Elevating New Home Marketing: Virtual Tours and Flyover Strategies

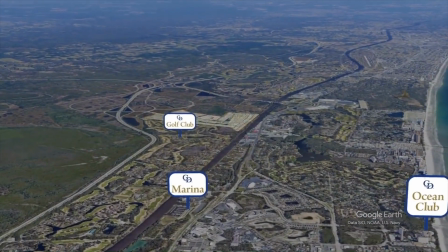(4:16)
Again, we're trying to tell people, hey, what's around it?
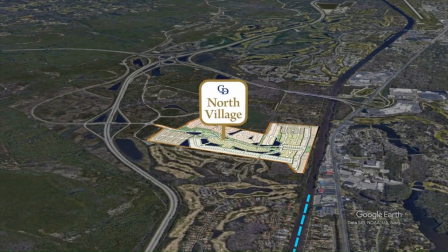(4:19)
Why come here? it's not just the community and what the amenities are but what's around it that's the selling point right location location location right
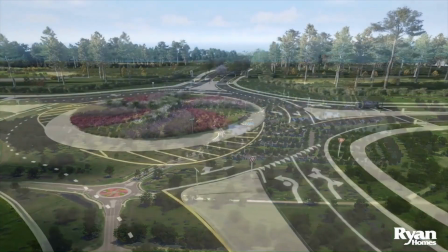(4:32)
this is a great aerial view this is all fake in a sense it's 3d jeremy and others planted thousands of trees i
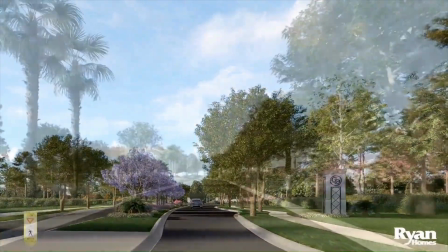(4:40)
wish it's true in real world where we can plant trees and plant thousand trees really green but yeah we've originally built thousands of trees
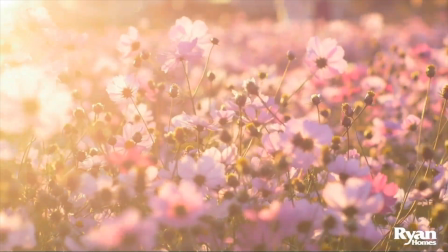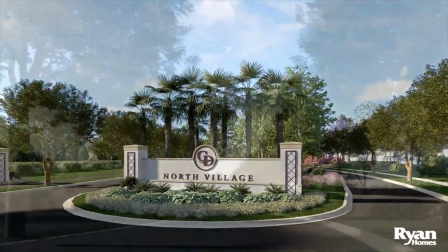(4:54)
so we take our time in in building the story up before we get into the clubhouse we talk about the street the homes and the products
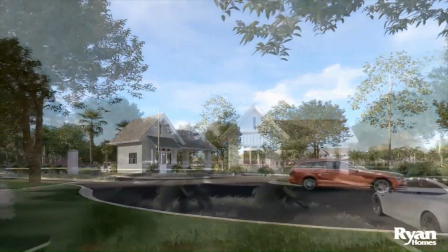(5:02)
there's a lot of times we kind of talk about what's the feature what's the privacy here for this uh community uh
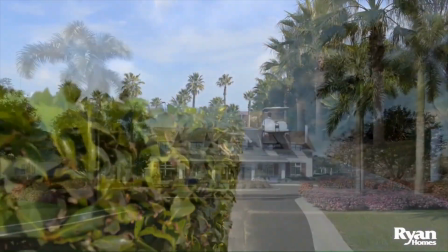(5:11)
you can see that we add uh stock videos to kind of enhance the transition we'll talk a bit about that too here's
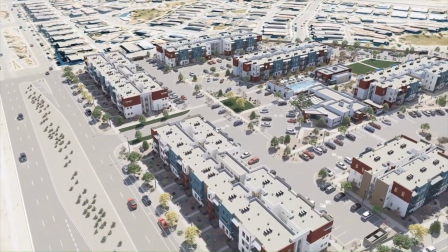(5:21)
another project This is out in Albuquerque, and you can see the buildings. We can see the buildings in the background.
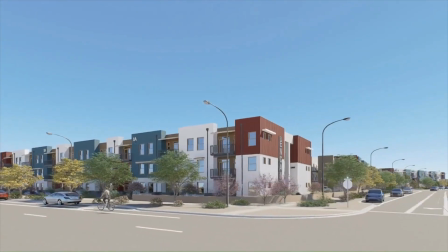(5:28)
We're trying to really create that bigger context. Yeah, more and more people are moving further away from their homes.
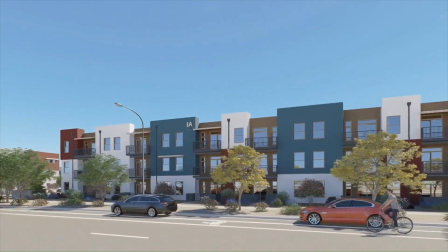(5:35)
I think NAR said it was 50 miles now versus 20 miles before as people are moving more towards rural areas.
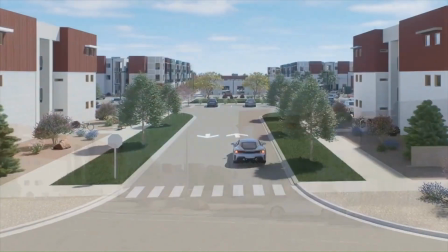(5:44)
It's important to showcase that,
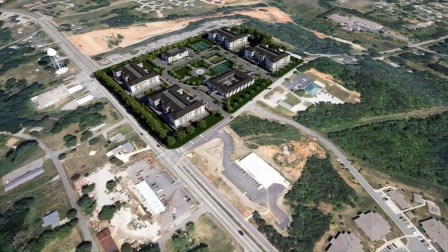(5:47)
hey, what's around, because you may not be familiar, and obviously we know all about cross-country moving nowadays so it's important to set the stage
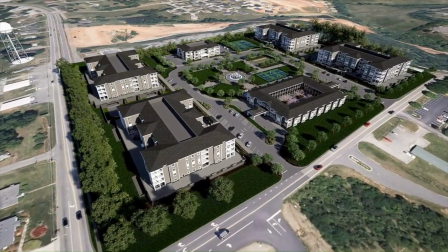(5:55)
this last example is out here in around charlotte area you can see the water towel we added is in 3d we're not just
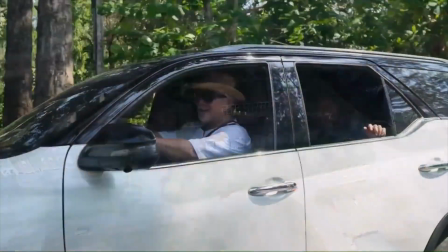(6:03)
trying to tell you those buildings we're trying to put it right in the development of the community there's another video
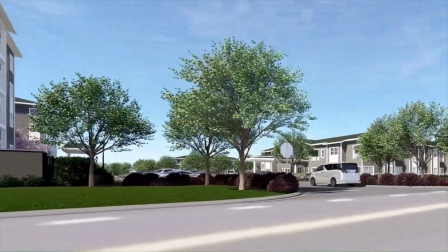(6:10)
where you can see we hire someone who looks just like that dude in the inside the van driving around. A lot of clients are actually picking up on that. They're really signing up to do the points of interest. It really helps them not have to build it up. And I think when you share the video in social media, sometimes they don't know the backdrop or the information about the community. So when they see a link, they go right into it. This helps them understand exactly where they're at.
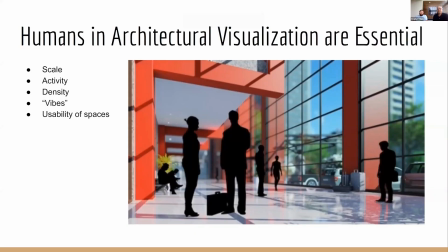(6:40)
Okay, we're going to talk about activities, right? It's hard to have activities or life, a lifestyle without life. So we have to show life, which is human. Humans typically in the past are used to show scale, right? Activities, the density, how busy it is, the vibes of the location, the usability of the space.
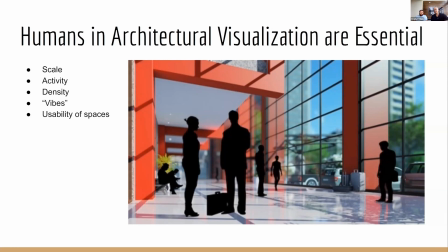(6:59)
So as you can see in the old days, silhouette people are used. and the nice part of that is that it accentuates the architecture, the design, right?
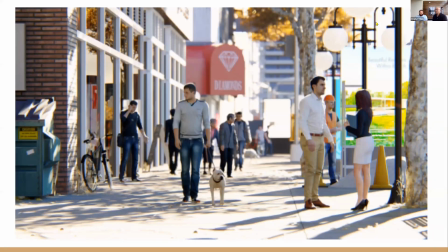(7:10)
So people become, as a background, they're like extras. With better technology, we can actually show better people and we can communicate those things better. And here's a great example.
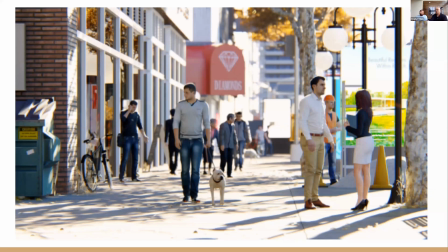(7:21)
So when we do animations, we have to have all these people animated, even a walking dog,
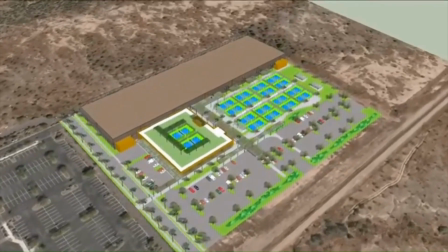(7:28)
right? anything like the dog now i'm going to show you just one specific example here is pickleball
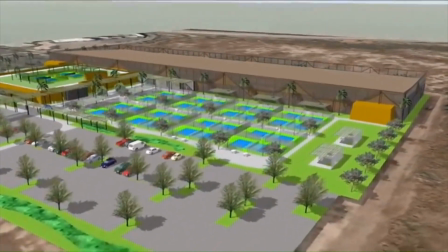(7:34)
usa they're going to build a new facility and as you can see this is probably from an architect this
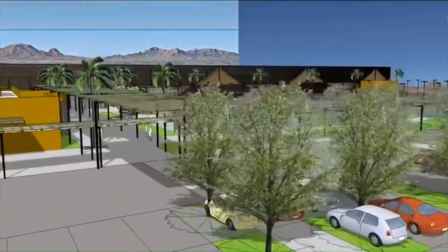(7:41)
was on facebook and they're trying to show off hey what they're building and they're using silhouette
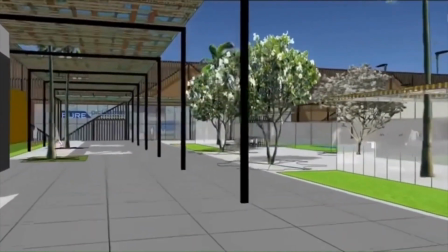(7:46)
people just like what we talked about this is not a really
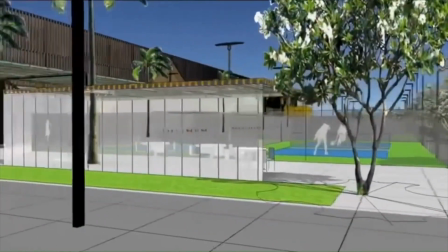(7:51)
great marketing video but this would sort of give someone a great
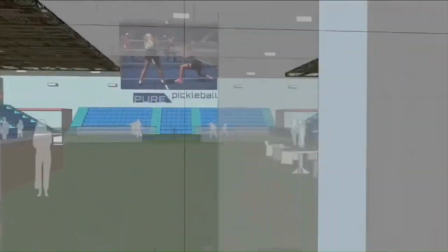(7:56)
concept of what would be built so if you're selling a neighborhood and this
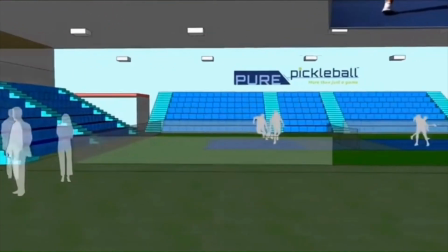(8:01)
is your video to show it it's probably not awesome right not great
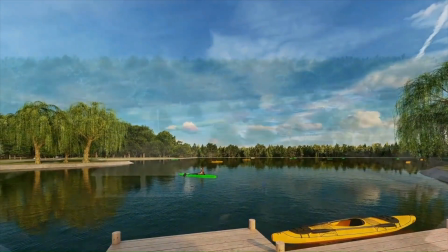(8:08)
here's an example of a pickleball court that we depicted and this is from four
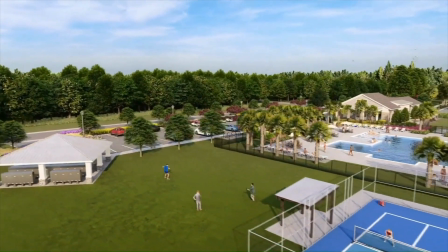(8:16)
years ago so pickleball courts pickleball is really popular now but we actually did a community four years ago and And as you can see,
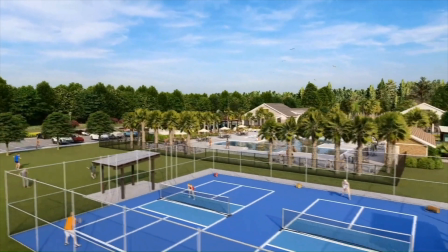(8:24)
all we did was we had players in ready position.
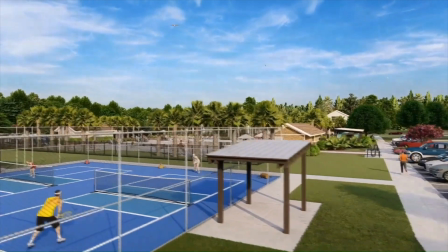(8:30)
They weren't moving. So it's kind of disappointing. We didn't do anything.
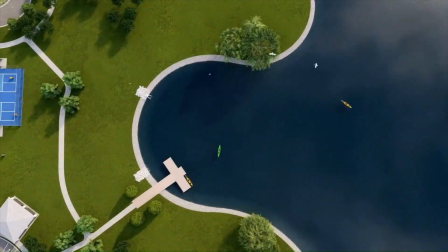(8:35)
And because they weren't looking great, we didn't do close-ups. We knew we had to make it better.
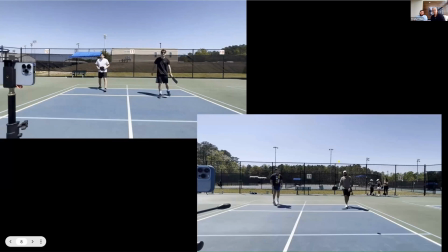(8:40)
So let's see what we did here. We actually recorded our own pickleball animation. And we had to use actors or players. We went to the pickleball courts, the local court right here. and we got a bunch of my friends and my kids'
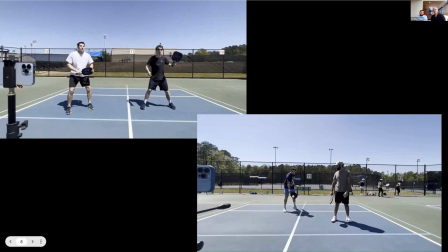(8:58)
friends actually and they came up and they played pickleball for us and we recorded them.
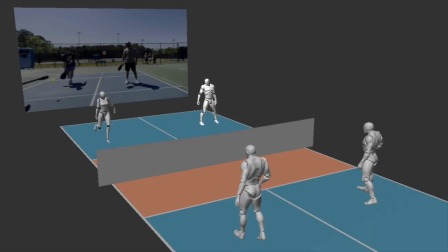(9:03)
So we take that recording and we actually have to go and create the motion right here. It's a lot of work. We have to fine tune it.
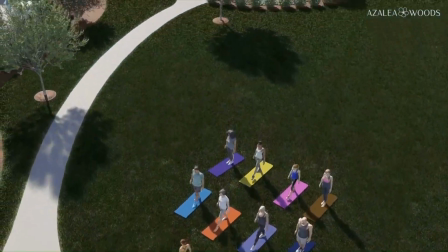(9:13)
And lo and behold, we can go and build a whole neighborhood and put in pickleball players into a scene.
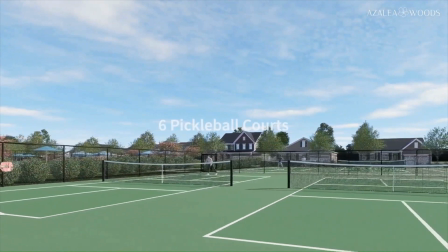(9:21)
And what you just saw are doubles. We've been working on singles right now. And we're going to build in the doubles later.
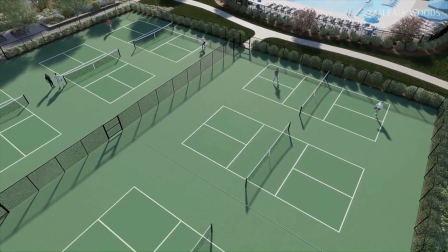(9:28)
So here's some close-ups of singles pickleball players. Yeah, this is so cool.
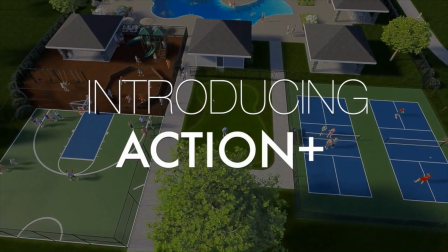(9:34)
So they're actually moving. So when we create all these animations of people, you know, we call it mocap, motion capture.
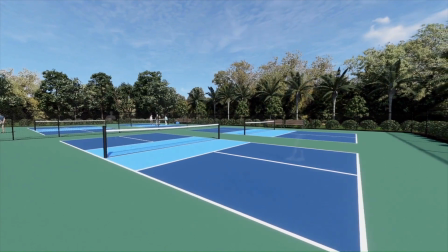(9:42)
This is probably the only jargon I'm going to use today. But the mocaps are really important.
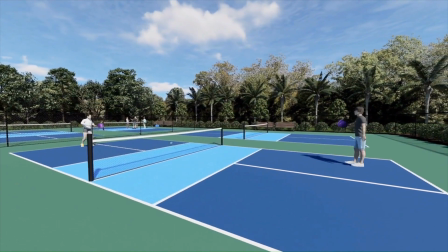(9:47)
It really activates each sport or each activity.
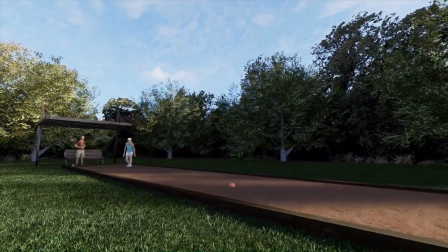(9:52)
Without it, in the past, like I said, people just stood around. They stood around bocce. They stood around corn holes.
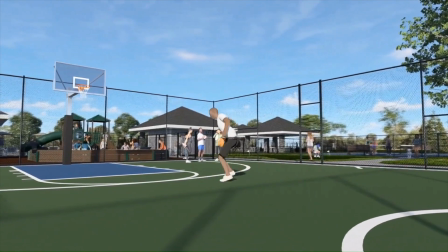(9:59)
And it doesn't tell the full story. All right, I'm going to talk about storytelling. We really spend the time to make human interaction nice.
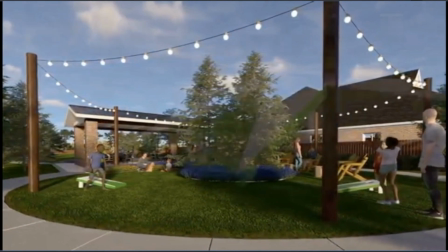(10:06)
I think that's my best word. We can put people talking and interacting.
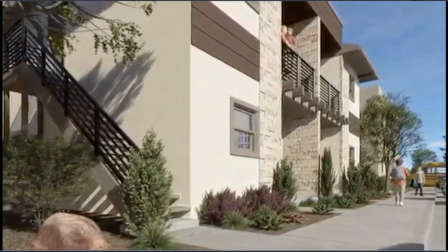(10:11)
And sometimes they look angry. They are talking over each other. So when we use these 3D characters, we have to make them all behave very nice to each other.
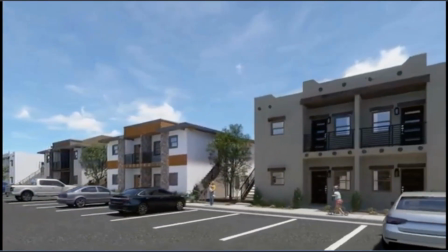(10:20)
It's not just putting people in. If we did that, they all act like random cars on the road.
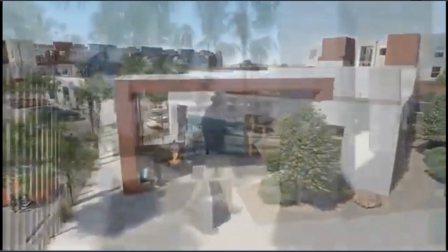(10:27)
They just look like random people talking to each other or talking to your blog. The demographics is really important.
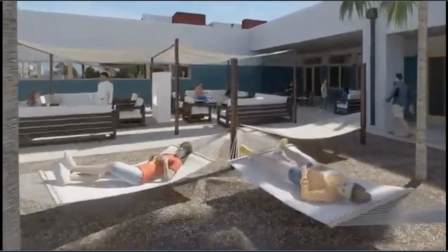(10:33)
We definitely have to ask. That is as important to me as the architectural plan,
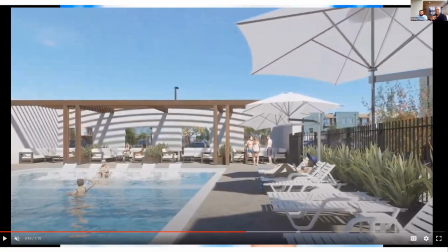(10:39)
the site plan. that's the whole point of this is me seeing myself in this neighborhood we're trying to really
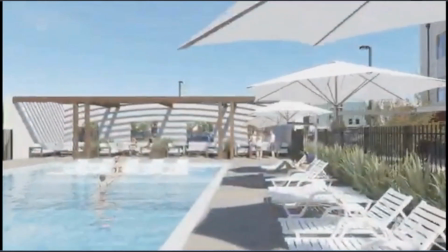(10:47)
match up videos our own videos with stock videos so you have a lady here and a blue hat and here we have a stock
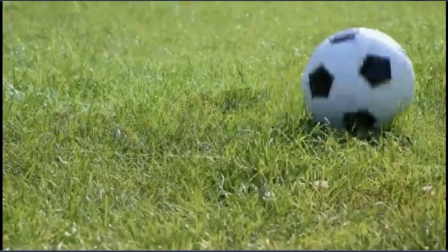(10:54)
videos of lady in a blue hat so we're trying to really enhance that storytelling with some continuity soccer ball rolling there's a bunch of people getting
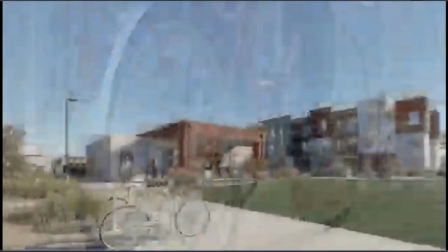(11:03)
ready to play soccer ball and some riding a bike and here the bicyclists rolling down again some nice interactions